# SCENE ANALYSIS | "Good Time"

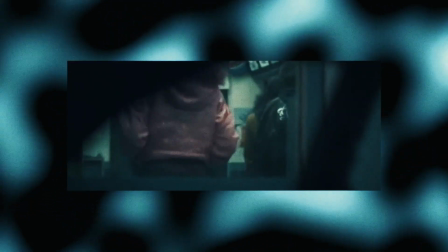Today we're looking at a phenomenal example of performance and editing in a scene. We're looking at Ray's flashback from the Safdie brothers film, Good Time.
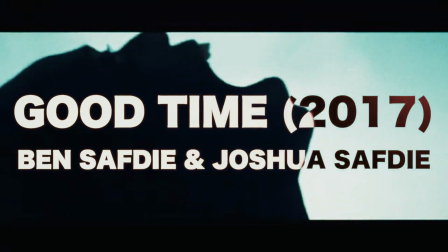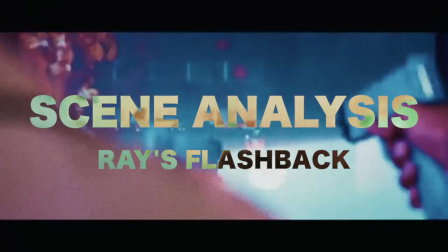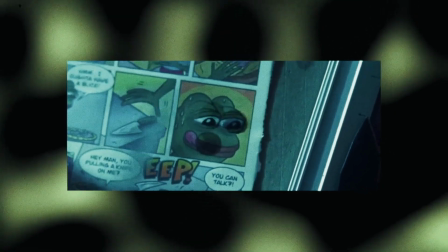For those of you that know the film, you probably know exactly which scene I'm talking about.
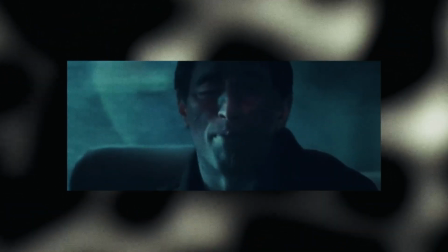Degeneracy, drinking, drugs, and crimes. This is the scene where Ray recounts how he ended up getting arrested and hospitalized.
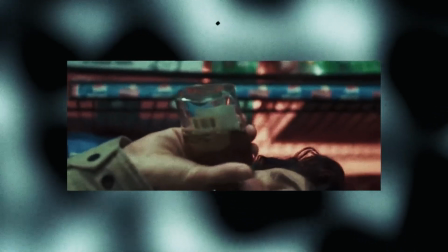It pulls you in, keeps you captivated, and then spits you right back out. A perfectly crafted and executed story within a story.
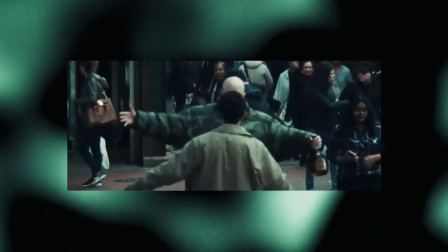Sometimes flashbacks feel a bit jarring or unnatural, but this one grips you and feels deeply connected with the world of the film.
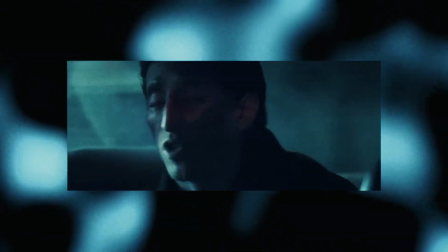What's even better is that the information provided by this story, namely the missing bottle of acid,
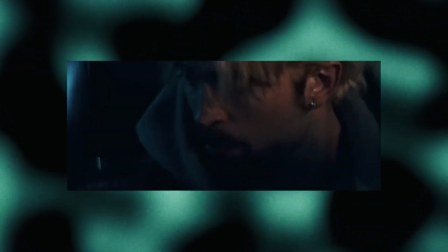pivots the direction of the main story, making this also a really valuable plot device.
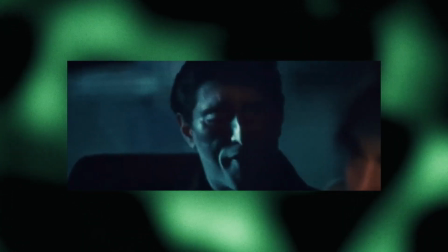I'm not gonna spill it. Yo, how much is this shit worth?
Basically, instead of being a departure from the main story, it in fact becomes a key part of the main story.
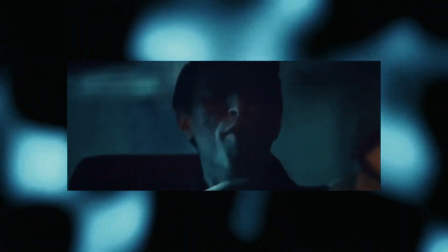As such, the scene serves a crucial purpose.
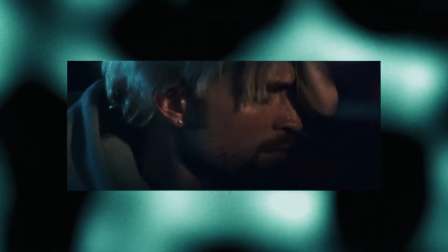Let's take a look at what elements might be contributing to how emotionally effective this flashback is.
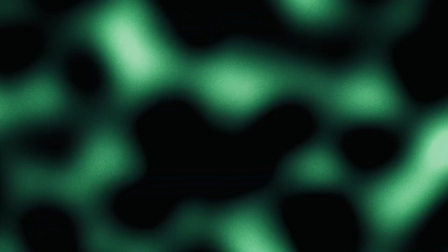The first and most important element is the performance that Buddy Duress gives as Ray.
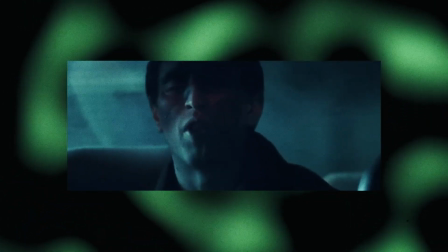He tells the story in such an authentic,
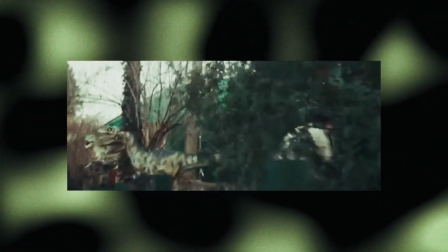genuinely invested way, such that when we hear his voice and see the flashback, it feels like he's emotionally reliving those moments.
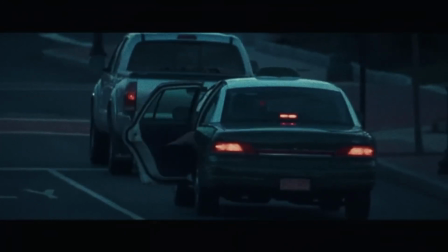You can hear it in his voice.
And I hail it and I just get in. And this driver, he just kept talking to me and I'm fucking tripping balls.
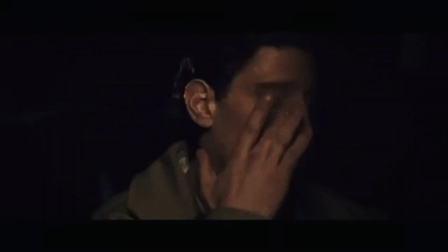And I'm telling him, please, just give me some peace and quiet or I'm gonna throw up.
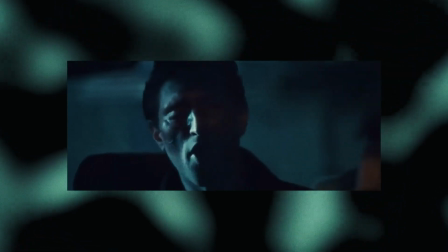You can feel his frustration. His delivery of this monologue is the lifeline of the scene.
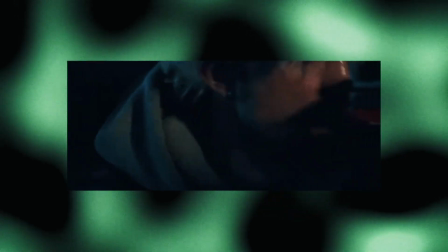The scene lives and dies by his ability to recount the story in a riveting way.
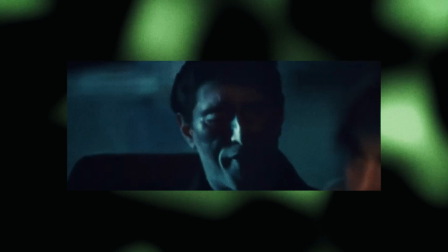As much praise as I would like to give the editing, the soundscape, and the music,
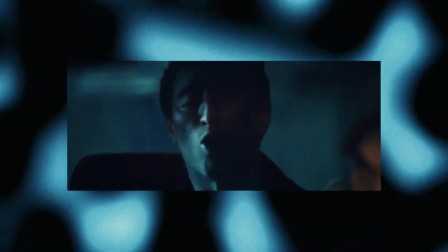they're largely being motivated by his emotional escalation in the recounting of the story.
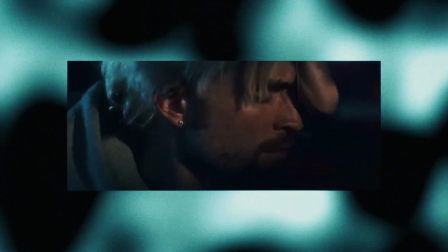To me, it feels like the editing and music are constructed around this escalation.
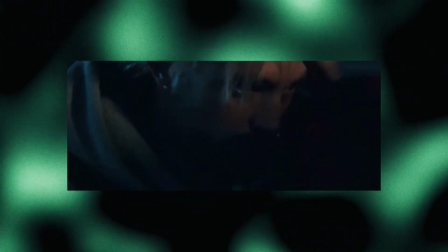I've talked a lot about the synergetic effect of when all of the elements of a film complement one another.
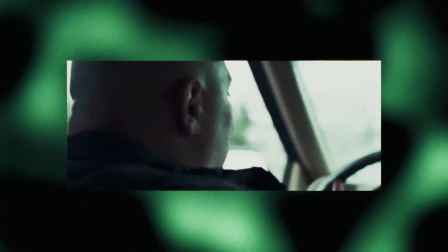Well, this is a perfect example.
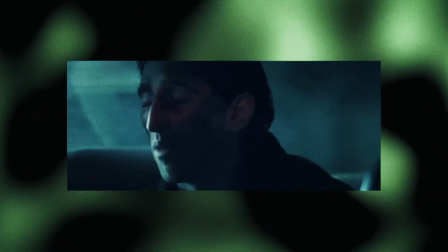His emotional investment and the emotional escalation of his delivery colors how we perceive the images we see,
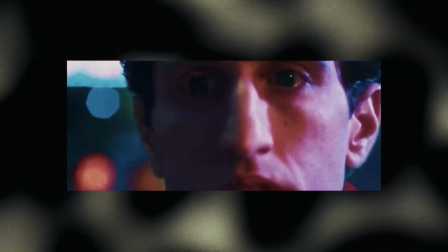the story we hear, and how emotionally invested we become. So the images and sounds that play over this scene follow his narration.
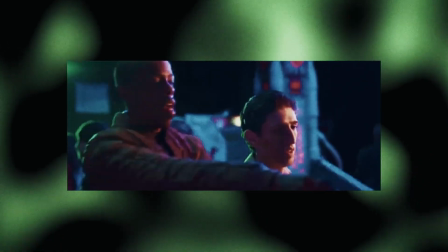This makes what is already a great story well told that bit more immersive.
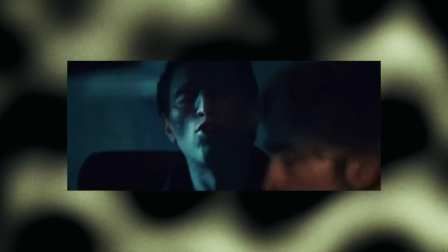Keep in mind, they could have just shown us a scene of Ray telling the story in the back of the car.
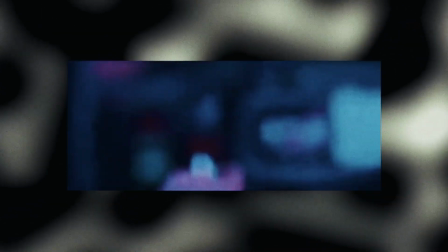They chose to include images and sounds from all these little moments.
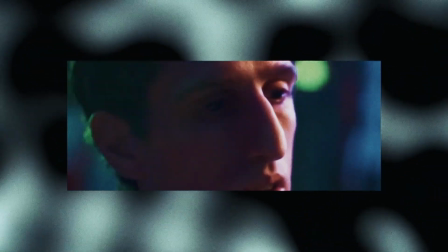I think particularly timing the sounds of the scenes adds so much to the rhythm of the story.
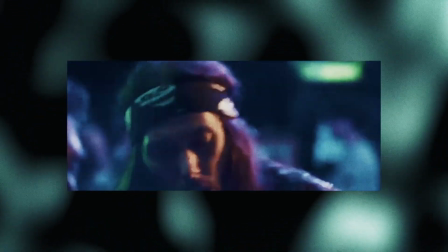For each new environment, we have a new soundscape, so it feels like we're constantly progressing in the story.
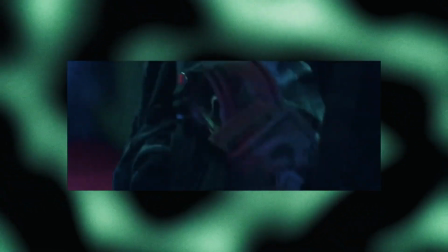We also get short lines from the characters to fill in the parts that Ray doesn't recount.
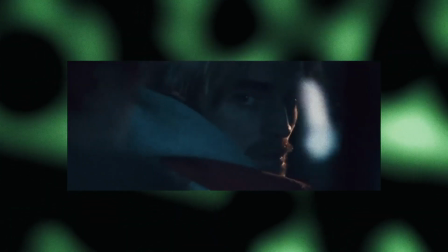These add really strong auditory rhythmic elements to the edit.
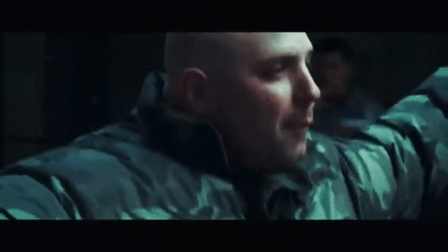So I call my boy Khalif, he comes through with some more liquor boy's home, and man. some sticks of Xanax.
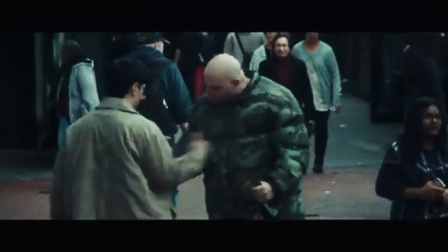My brother. He takes some sticks, I take some sticks. I'm a free man. And by now we're all fucked up and I'm just feeling so good that I don't even give a fuck.
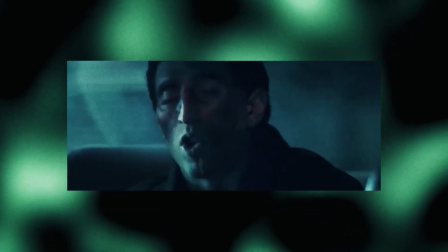So even in moments where Ray might pause in telling the story,
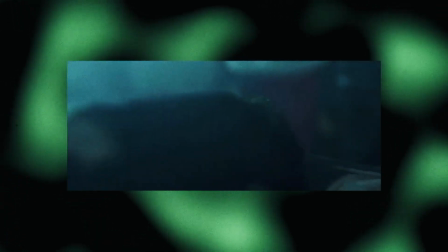we still have an auditory stimulus informing us about what happened, propelling us forward.
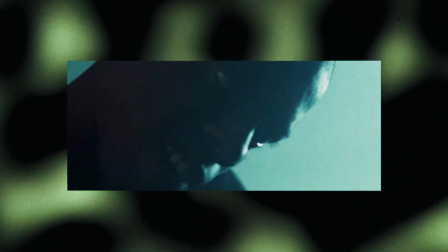We're not given a chance to breathe and take it in. We're barreled into the next moment again and again.
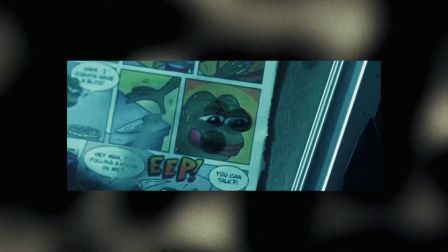When coupled with the rising score, it makes the edit feel like an overwhelming musical crescendo.
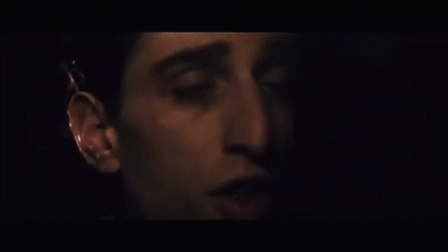Get out of And I this tell the car. driver, I tell him, don't worry, I'm gonna go in the house, I'll get the money and come right back.
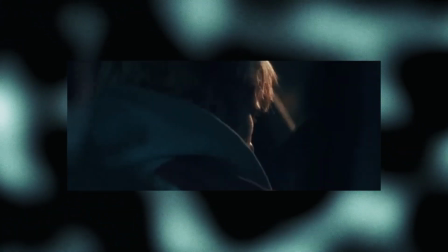Another important element that supports all of this is the structure of the story.
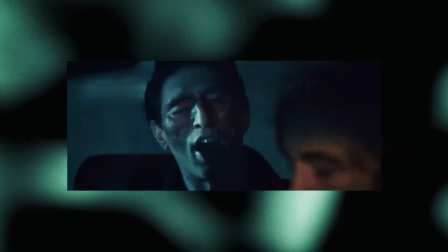As soon as he starts the story, we know what's at stake. Ray is out on parole and risks going back to jail.
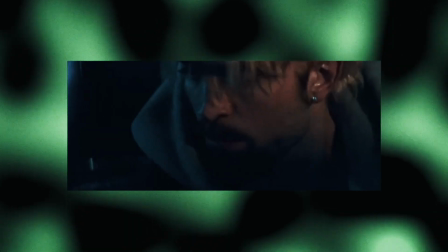We also know the situation he's in now with Connie and that he got caught at some point.
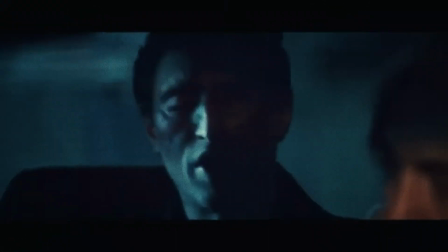I don't know if I ended up in the hospital first, the precinct first. I don't know if they got my fingerprints.
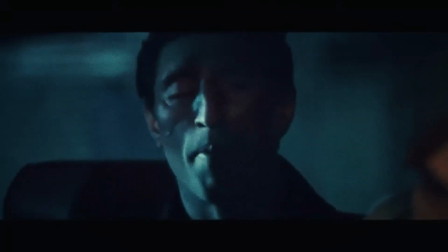I don't know what the fuck is going on. And I don't remember half of it because I was so goddamn fucked up.
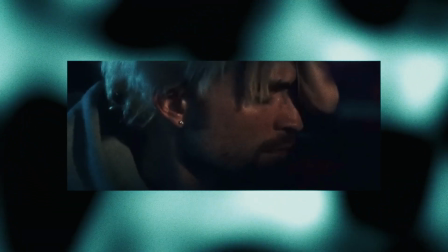So we're asking ourselves, how did he end up getting arrested and hospitalized? We're already primed for a good story.
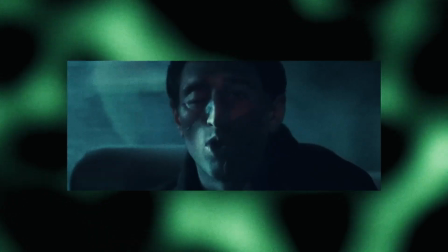From the start, each element of his story includes risky and illegal activity, so each time we're thinking, oh, this is where he gets caught.
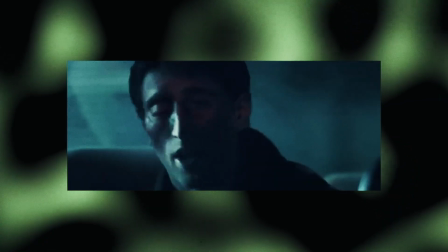But then we end up in yet another dodgy situation and it's still escalating.
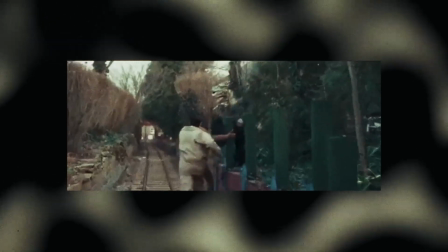This builds up the tension so well. We keep expecting the answer and keep getting pulled a little bit further on the
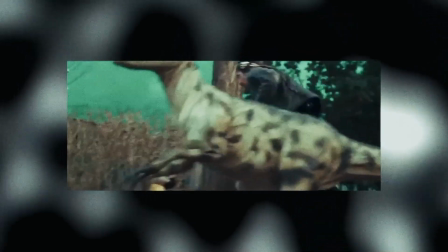hook until we finally reach the point where he jumps out of the taxi. And just jump.
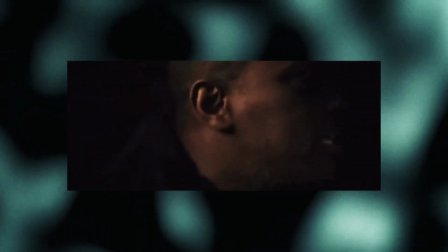Just as a quick aside, I absolutely love this part of the scene, particularly this moment where he stares at the road flying by beneath him.
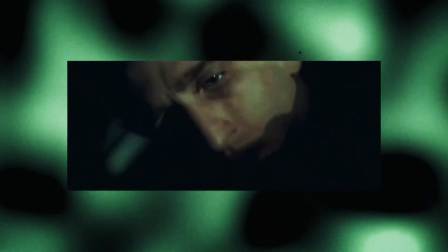There's something so surreal about how he deliberates for a moment here and stares into the darkness before leaping into it.
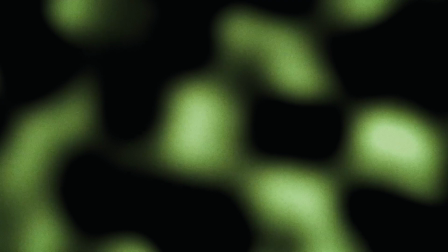I love it. Then all of this built-up tension is released with one of the funniest lines in the whole film.
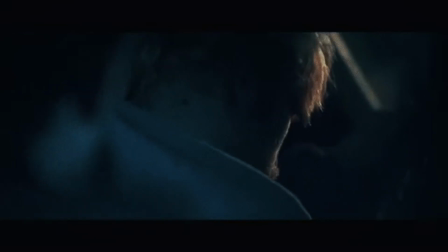And now look at my fucking face. I can't go walk around looking like this.
Although to be fair, I could also watch this shot of him running down the street for a lot longer.
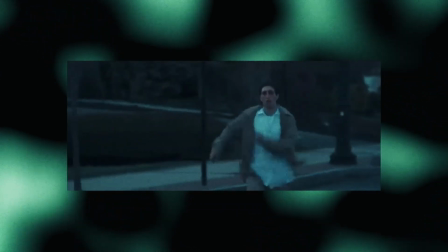It's hilarious. I mean, Buddy Duress is this scene.
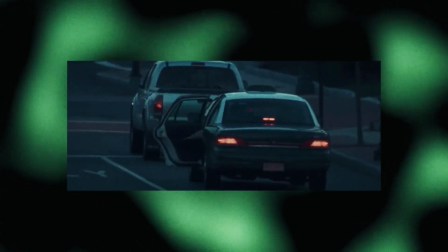Don't get me wrong, all of the other elements are incredibly strong, but in this scene, they're all supporting band members to him as a frontman.
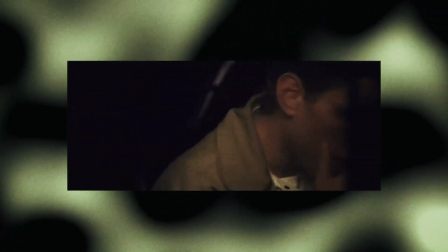Buddy Duress wasn't a trained actor, by the way. In fact, a lot of the elements of the story he recounts have similarities with his own life.
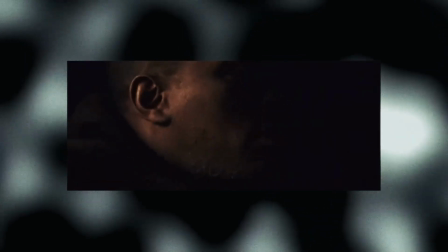These are experiences he was familiar with. It's really unfortunate that he passed away so young before we were able to see what else he could offer as an actor,
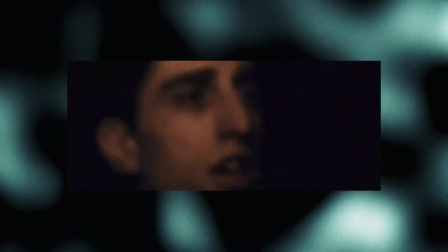because he had a quality of raw authenticity that's unfortunately rare.
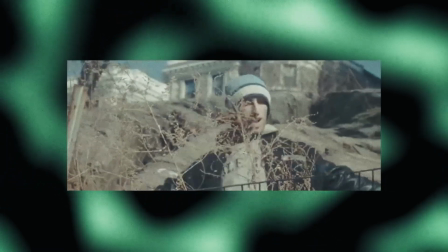I'd also highly recommend Heaven Knows What, which is another Safdie brothers film in which he delivers an equally convincing performance.
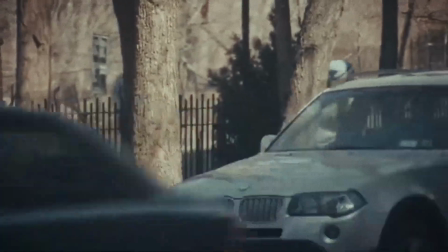Wait! No, What are you gonna do? I wasn't thinking we gotta go.
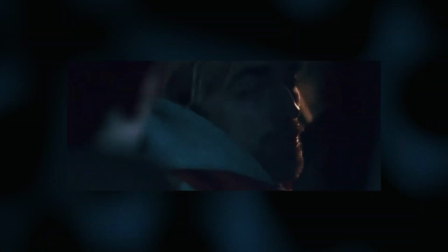But with regards to this scene, I would highly suggest taking a closer look at it and how well it's crafted and constructed to see what else you can take from it,
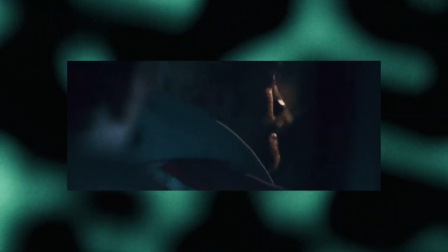or if you spot anything else interesting in it. I'd also highly recommend the film as a whole if any of this sounded intriguing to you.
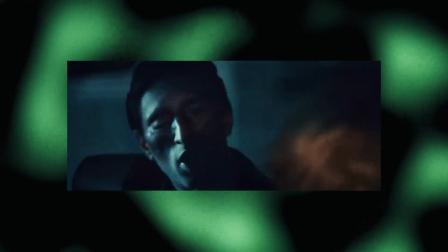I mean, it keeps you gripped throughout and feels very raw and real. But yeah, that's all for this analysis.
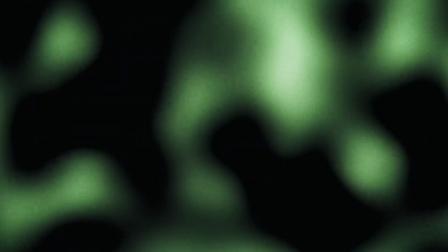Thanks for listening, and see you soon.